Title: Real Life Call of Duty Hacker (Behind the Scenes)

Okay, now for the leaderboard scene where we put one of the scoreboards up in a first person view, we actually used motion tracking on this clip of just me holding the camera and looking up and down. The way you do that, you select the clip, just do motion tracking, you track camera, it'll find a bunch of points,
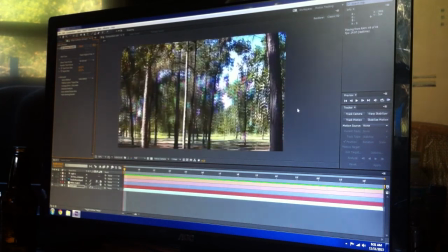(0:22)
it'll track them all, and it'll find a camera out of all the points. So that when you put a 3D object onto the scene, it'll track it with the movements of the screen, so it looks like it's there. Kind of how CG works. Now this can take a while if you don't have a high-end computer. It takes a while if you do have a high-end computer. So don't try this on a laptop.
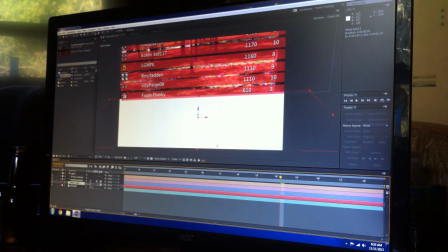(0:47)
After you get it into the scene, you can do a lot of other things to make it look more realistic. Like you can add a shadow to it, add some lighting, make sure that you blend the layer right. That way when it's all in the scene, it looks like it's actually there.
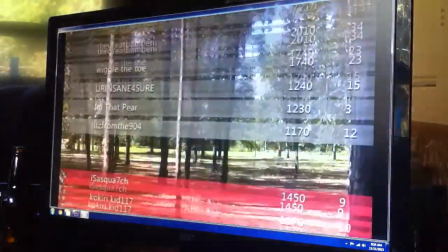(1:04)
So once you get all the effects to work together, it comes out looking pretty good. Alright, so in this scene we're shooting people from the side.
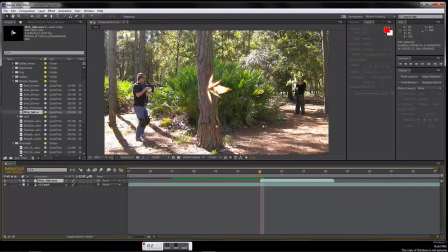(1:14)
So we added in a fancy dancy side muzzle flash from our Action Essentials patch. Nobody likes the muzzle flash based on the long run. Then we do this fancy dancy little trick, and we skew it in the 3D plane on the y-axis.
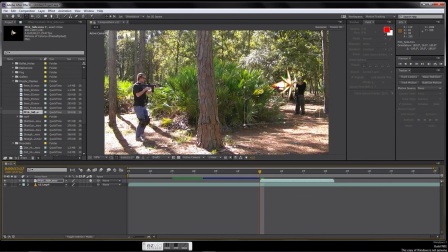(1:30)
So it makes it look like it's facing the camera a little bit more. Of course that's the wrong size. We don't want muzzle flashes this size of an elephant. So we scale it down, make it a little more realistic. And for our hits, we decided to do something amazing. And we used smoke effects actually. So we used this smoke effect from the side here. You can see that. Nice little puff. So we add that in there, and the frames when right after over here it gets hit.
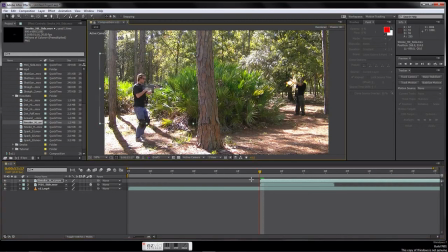(2:03)
So we just dragged it over there. Go to this frame, so it gets hit there.
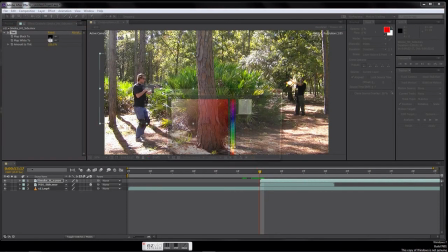(2:09)
And then we take this and we tint it red. That gives it this nice little, just make it a little bit red. Gives a nice little blood effect. So then when you go to this frame, it gets hit, and the puff goes out. That's how you shoot people.